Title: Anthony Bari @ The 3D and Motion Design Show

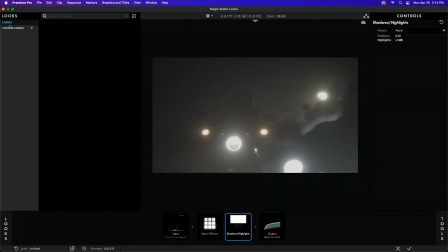741s
And my looks are still not there. Lovely. It'll come around.
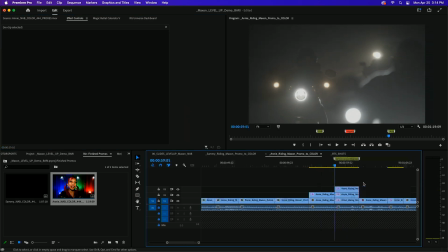747s
So in the meantime, let me kind of skim through some that I already have prepared, and then I'll kind of do some compare and contrast here.
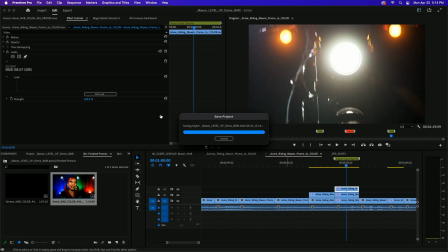756s
So with this one right here, I'll just toggle it on and off. And you can see just how much punchier it is and how it kind of gives you this nice fall off whenever you add the highlights to it. So if I do this, turn this one off.
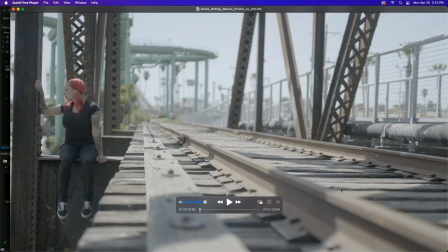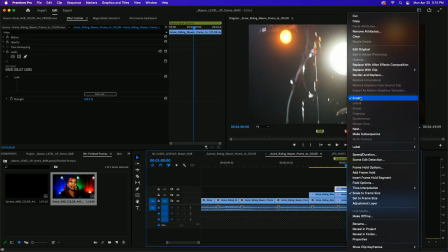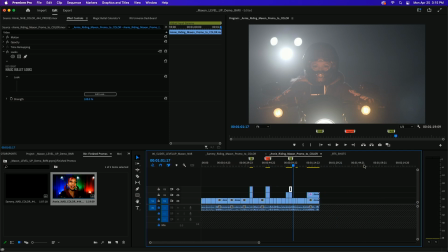782s
And let me go to this one here.
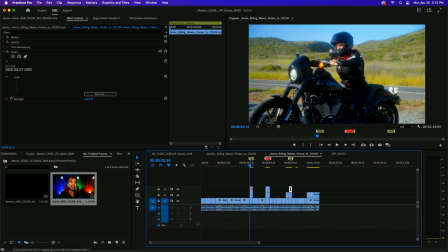787s
So on this one here, see if I can get my looks to cooperate.
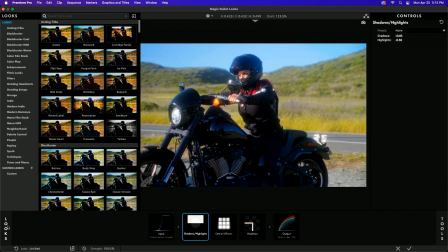794s
Okay, on this one I have a few things. There they are. So I knew that if I just closed it and opened it back up, now we have all that huge menu of presets that were all built by professionals, all right?
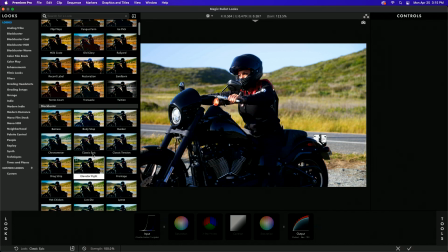808s
So in here, these are like great starting points. Yes, you can literally just click a button and there you go, instant magic, but it's not really about that.
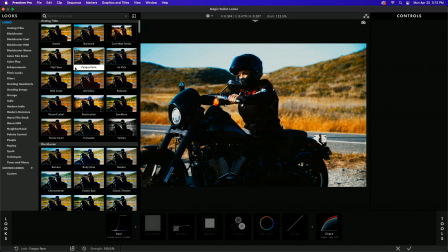817s
It's about shopping through these, using these as a starting point, and then dialing them into the settings based on the footage that you already have.
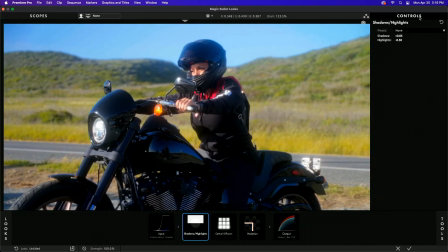823s
And now the fact that Ace's color is available inside of here, you can go and change your input, and you can dial in the exposure values, or you can change to, if this was shot with a different camera and you actually have that information,
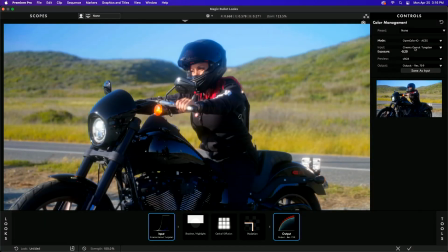840s
you can go in and you can dial that to the certain spec of the camera. And also, if you're lucky enough, I mean, I know in the editing world, you don't always have access to the raw camera footage. Sometimes you're just getting transcodes. So that's why the more you know, the better your footage can turn out.
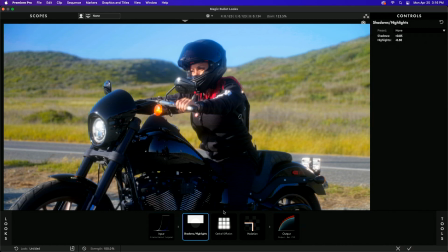858s
So in here, I've done a few things, and I can actually,
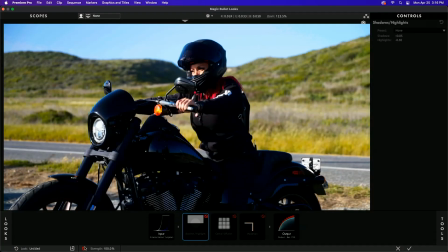862s
let me just toggle this off so you can see. All right, so when we started out, this is just with adding, you know, making sure that I took it down a little bit, not even a half a stop, maybe a quarter stop, and I made sure that it was in Canon, all right? So this is the Canon,
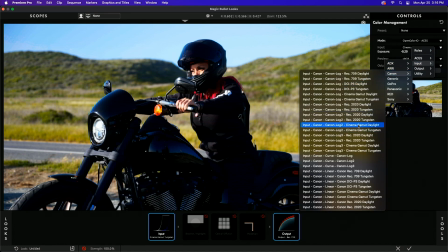878s
Canon Log 2, and that's in Cine Gamma Daylight, all right?
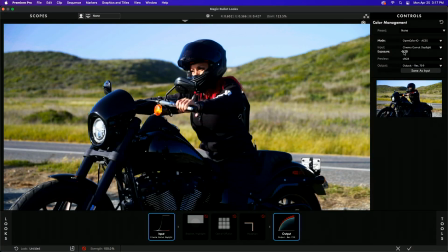884s
And that's Log 2. And then over here, like I said, you can actually pump up that exposure.
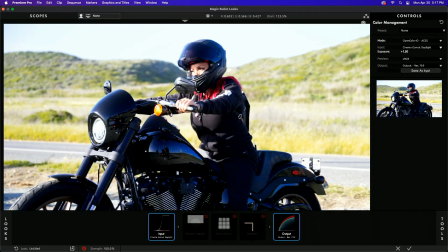890s
So this isn't a raw clip, but I can actually treat it like it was a raw clip.
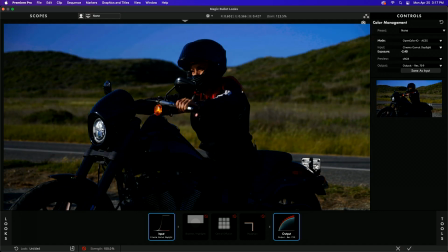894s
And if you look at it, it's keeping, even though I'm bringing this all the way down, all the exposure all the way down, you still see the sky, right?
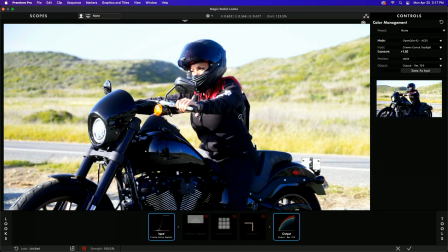903s
You still see the blue of the sky, and then you pump this all the way up, and you can still see all your shadows are kind of staying in place too.
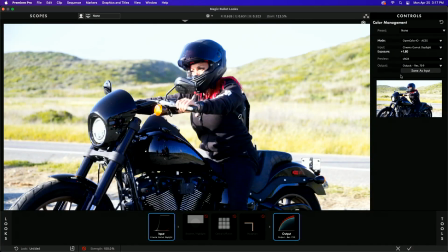909s
So this is a great little feature, and the color handling using Open Color I/O really helps standardize, and now this works hand in hand with so many other industry tools. So let me just bring this down a little bit so it's a little bit more comfortable, right?
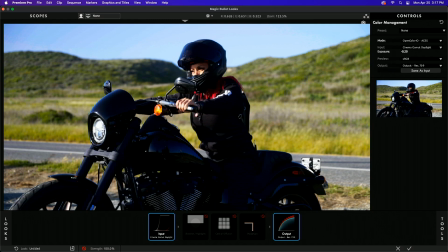923s
Like this, right? This is about where I had it before. I'm splitting hairs here trying to move this mouse. Okay, there it is. So if I were to turn this back on,
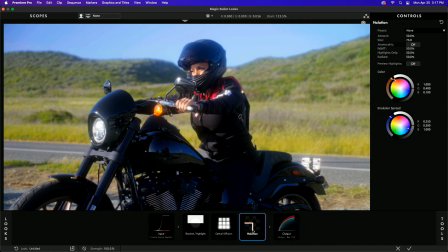938s
right, now you can see I have a little bit of bloom. I also have halation turned on. That's a new effect by Red Giant and Magic Bullet Suite. So you can actually have that natural halation, the little subtle effects, and you're really going to notice them when you are dialed in this far in.
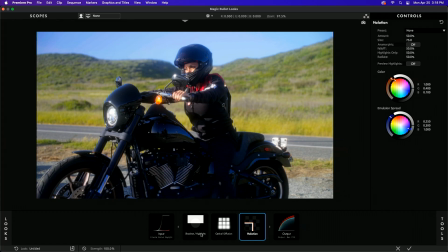955s
And it's just a little icing on the cake. So that shadow highlights and optical diffusion. This is on the same engine that the optical glow effect in the VFX suite is on. So it has this really natural look to it,
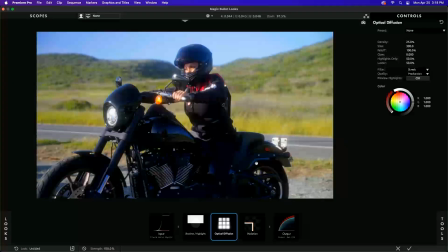970s
very organic versus just being pushing the colors to extreme values and then they just blow out and they don't look so pleasant. So it's really about keeping the image looking organic even though you still want to candy coat it, right? So this can get really stylized really quick. So let me just pop out of here.